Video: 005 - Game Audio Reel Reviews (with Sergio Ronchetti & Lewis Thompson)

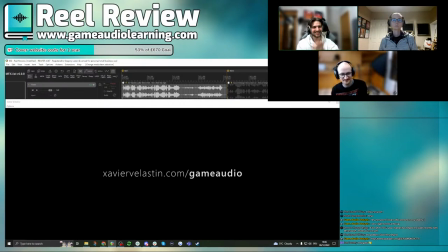awesome very nice very nice great reel um first impressions everyone so i i'll just get get it started this time around um i'm gonna play these in the background with silence um so yeah first off i
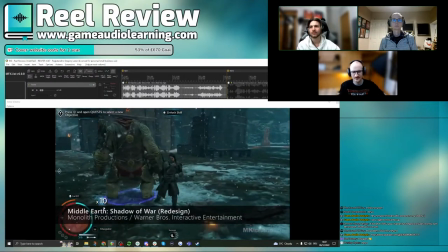think so general impressions i really love that you actually have like all of the writing on
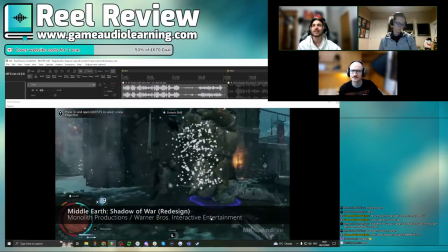screen which is really important the one thing is I would say is just maybe like make it a little bit smaller and put it a little
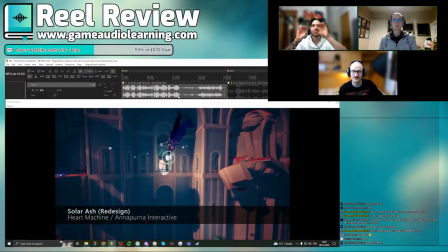bit down I know this is nothing to do with the audio but it's kind of because it's like in the lower like third of the screen it's
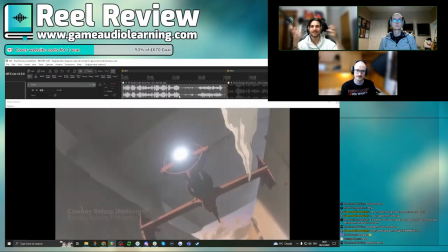still kind of obstructs a lot of gameplay and for me when I listen it's just a little bit of a distraction so just bring it down maybe to the bottom.
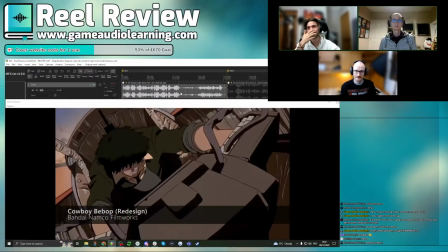And then on a sound basis, you've got a lot of really cool stuff in here.
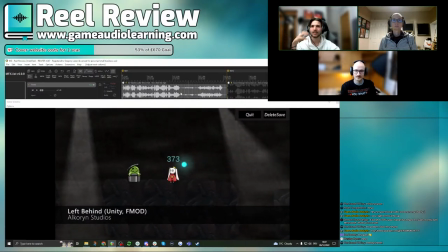But one of the things that I kind of notice overall is that there's a little bit of a lack of kind of heavy transience.
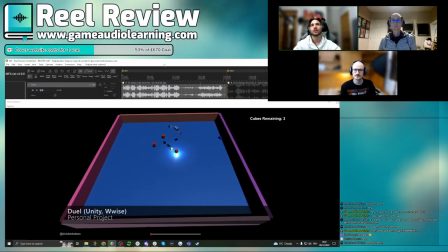So to accentuate kind of a bunch of the like
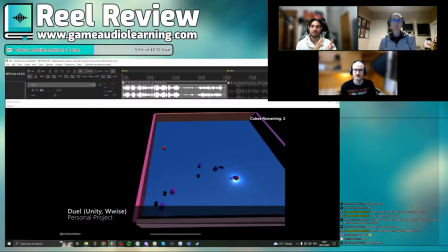more impactful moments and also ambiences is a big thing for me. There's very little ambiences.
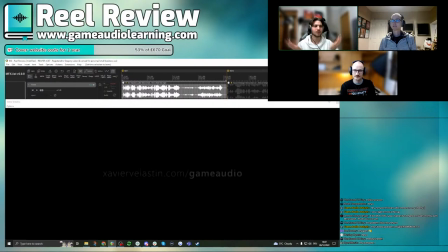So I would love to hear more like what is going on around the whole space um and yeah what's what's happening here so
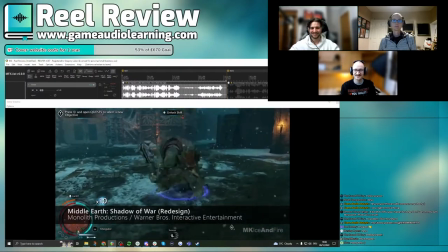Sergio do you want to go next yeah sure yeah I agree with
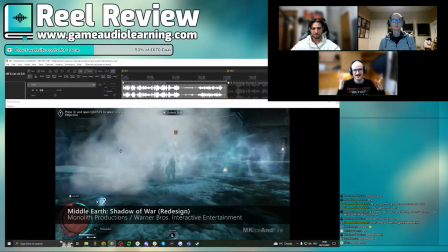what you said that's a really good points the ambience helps everything else kind of sit in the
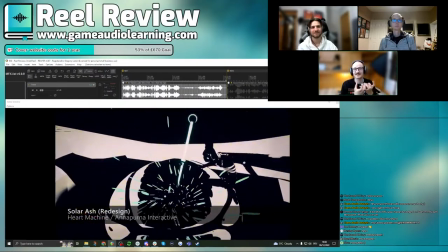scene a little bit better and at the moment it feels like stuff is sticking out or it doesn't feel quite natural and I think that's like you said
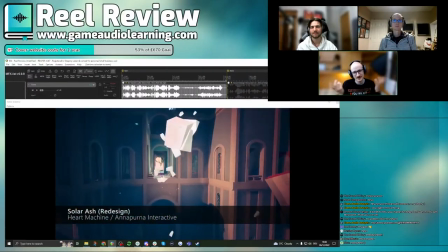it's not having enough ambience kind of sitting behind and which is I think an easy thing to to miss i think we all missed that
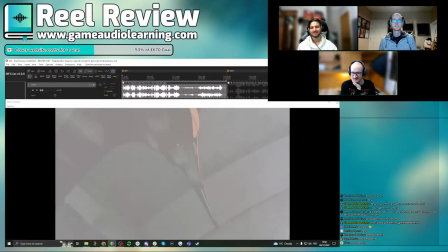at the start right forgetting to to put ambiences in probably um one thing i did notice was during the solar ash i love the cowboy bebop
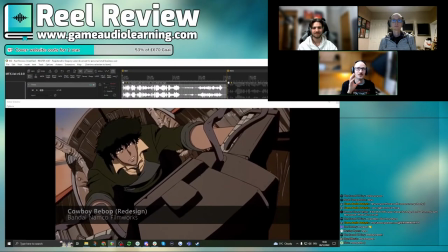stuff but the solar ash one i noticed the the reverb that you use didn't quite fit the the the outside um environment that you had it felt
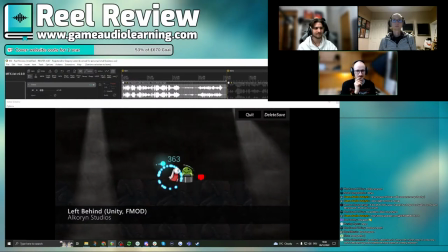more inside i think if we listen to it again afterwards but um you'd see that so just just be a little bit wary with the the reverb stuff
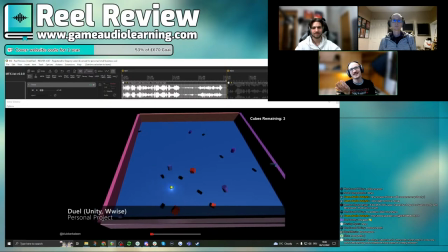um outside reverbs are a little bit of a pain or they're less obvious than indoor indoors easy you just measure the size of the room and you just put the reverb accordingly outside you want to have more of a delay on that um um what do you call it the the
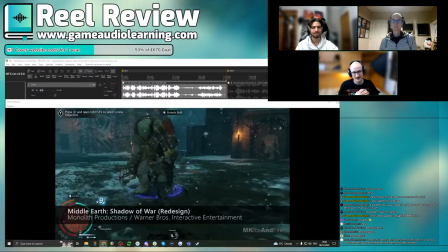pre-delay pre-delay is the key i found with with outside rivers um and the cowboy b4 well i really like that one i really like that
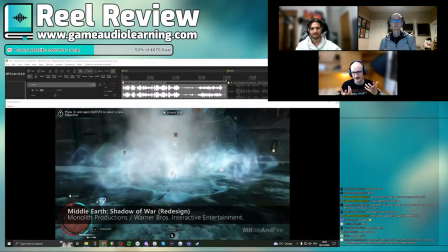it was it felt very minimal like anime kind of goes for it's not like over describing the scene
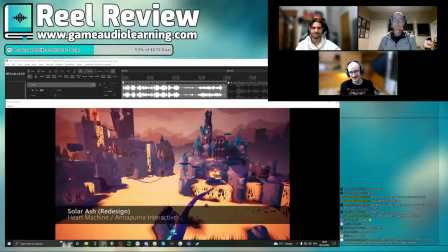um yeah those are the initial thoughts but i'm and what you said i really like that transition like what you said greg about the text i know it's not part of the sound design
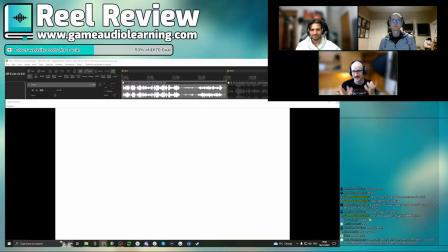but the presentation is so much like part of making a good reel and like capturing people's attentions we don't have to become video editors but i really like
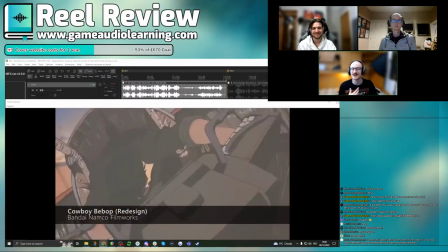that transition those smooth transitions really help sell the time and effort that you've put into the piece of work yeah for sure.
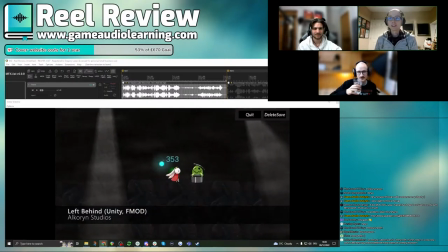Lewis, what do you think? Yeah, I agree with everything everyone said. Yeah, special plus one to like, yeah, the video editing kind of like and the smooth cuts.
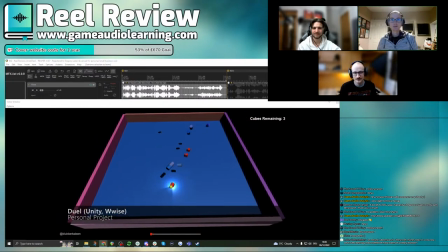It's weird how video editing is always the thing I talk about so much with these show rules, but it really does make a lot of difference.
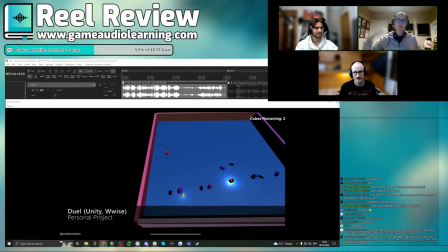Like that first transition where it kind of like cuts from the hit to the explosion, it's just like, just made me smile. And yeah, that's what you want.
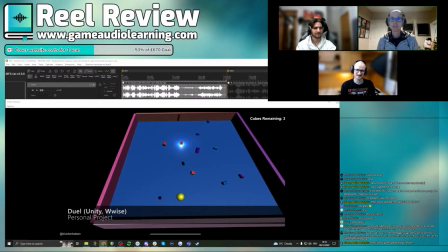With the, yeah, with the ambiences, I think, yeah, I do agree.
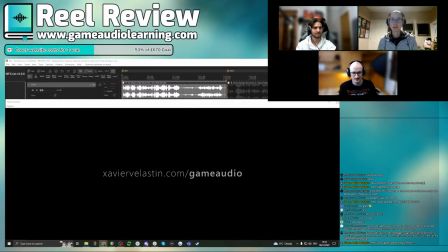It was probably the main, if not only thing I'd like really noticed for the entire show and it was over every clip of the ambulances and obviously
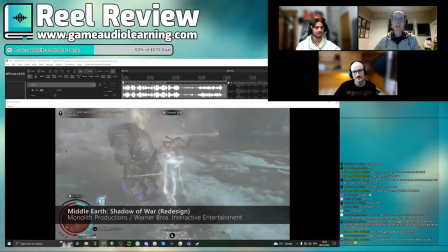we can say like you know build them up etc like everyone's been saying more details i think just make them louder as well like because they're
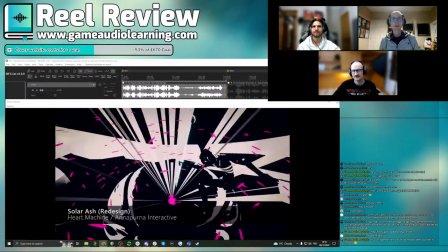really just like super quiet and i think more detail louder would really help but one thing i think it also needs um really i i
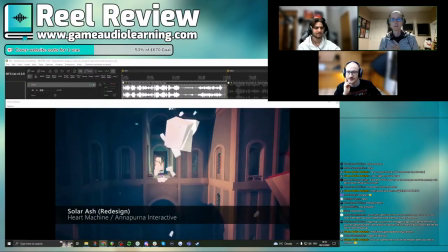was going to suggest for the cowboy b-boy cowboy bebop clip but you said you actually quite liked the minimalism of it so maybe don't do this but
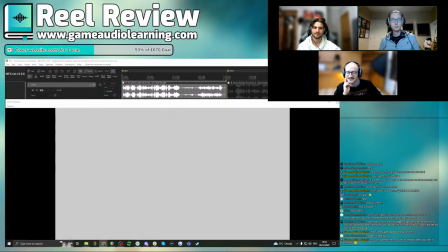i think as well as that means it's kind of like whooshes on like camera movement I think would be a good addition to some of these clips
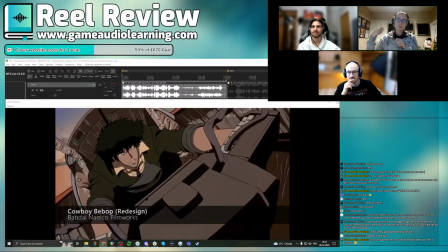for instance this one here I'd expect to hear of every kind of pillar that kind of wishes past the camera especially when it's like the camera
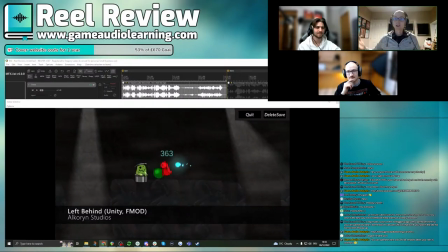is right next to a wall maybe doesn't fit the style of the anime I don't really watch anime so I don't know
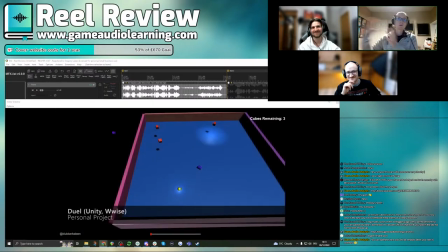like I was in some of the other clips there's lots of quick whooshes where the camera twists around or zooms forward and again because the analysis is so quiet and static it doesn't really feel very weighty it doesn't really feel correct But I think for a show, you can kind of add more kind of windbushes,
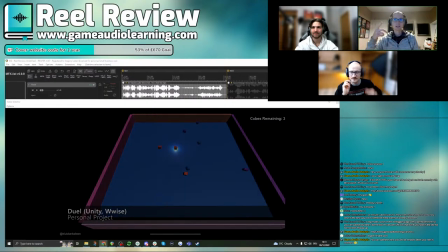but we'll loop around in a second for video, and I can show you what I mean.
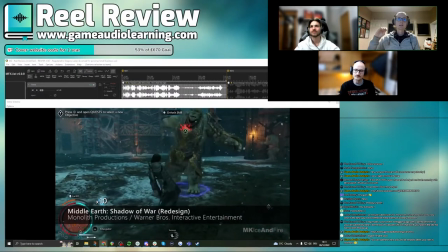The more kind of windbushes as it kind of twists and turns, like this one maybe could do like the slow motion effects,
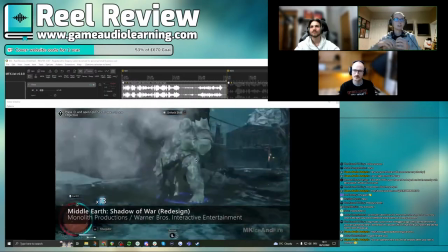could have had a bit of wind stuff, but kind of like if a big camera zips back and zips back in again,
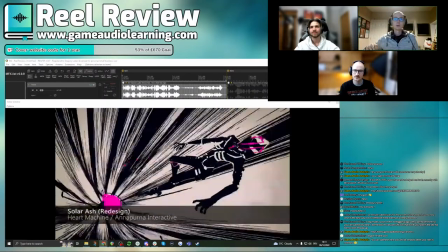kind of like a woof, woof type thing. Likewise all this kind of stuff as well, like, you know, every kind of fast movement.
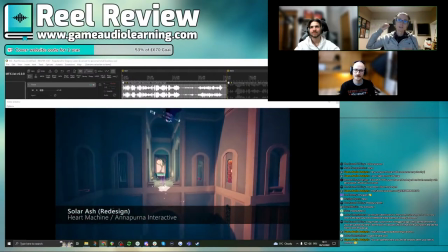This one here, you should be able to like feel the wind rushing through your face when And it does those quick, you know, zooms forwards and all that kind of stuff.
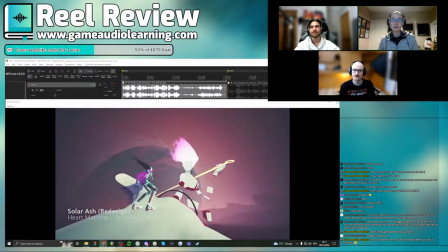And I say that all kind of falls under animation and cinematics, basically.
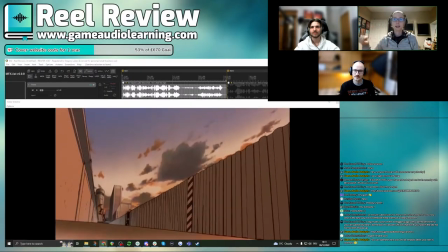Apart from that, one other teensy note, which was the clips towards the end, which is the stuff that I think you actually designed and invented yourself.
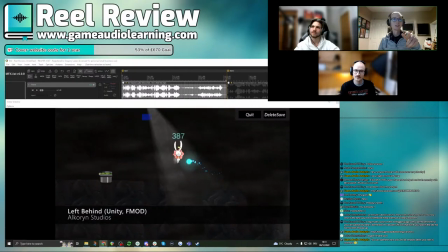When they kicked over the slime in a bucket here, this thing here, where is it? This sound, I know it's not playing, but the sound when the slime in the bucket dies, I just thought it could be a bit better, a bit more detailed, a bit more improved um kind of felt a bit just felt a bit flat because i'll add a bit more of an impact to
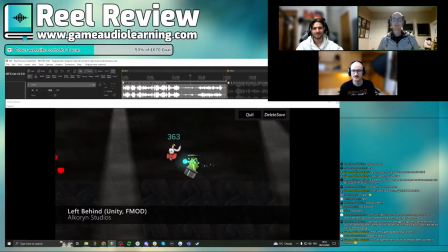it kind of leads into what greg said as well more transients i was like you kind of expect kind of like a ding but you can just get a color cutter oh wow well we'll go into all these things now then so yeah like great details in that case let's let's go clip
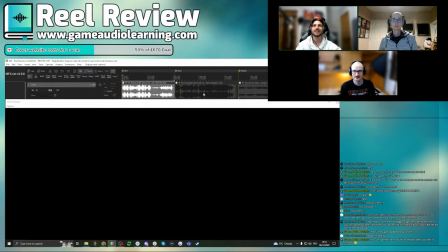by clip um we'll not do too long because we need to get through every one of them and I think to be fair you've you've both mentioned some really great detail points as well so so should we just do the first one or two clips yeah I know you always run over when
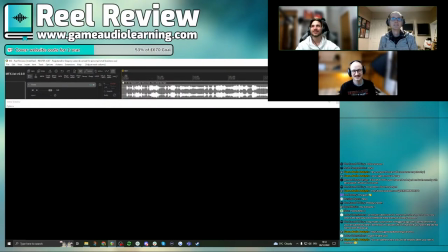we do entire show yeah exactly let's do that so let's start with the first one awesome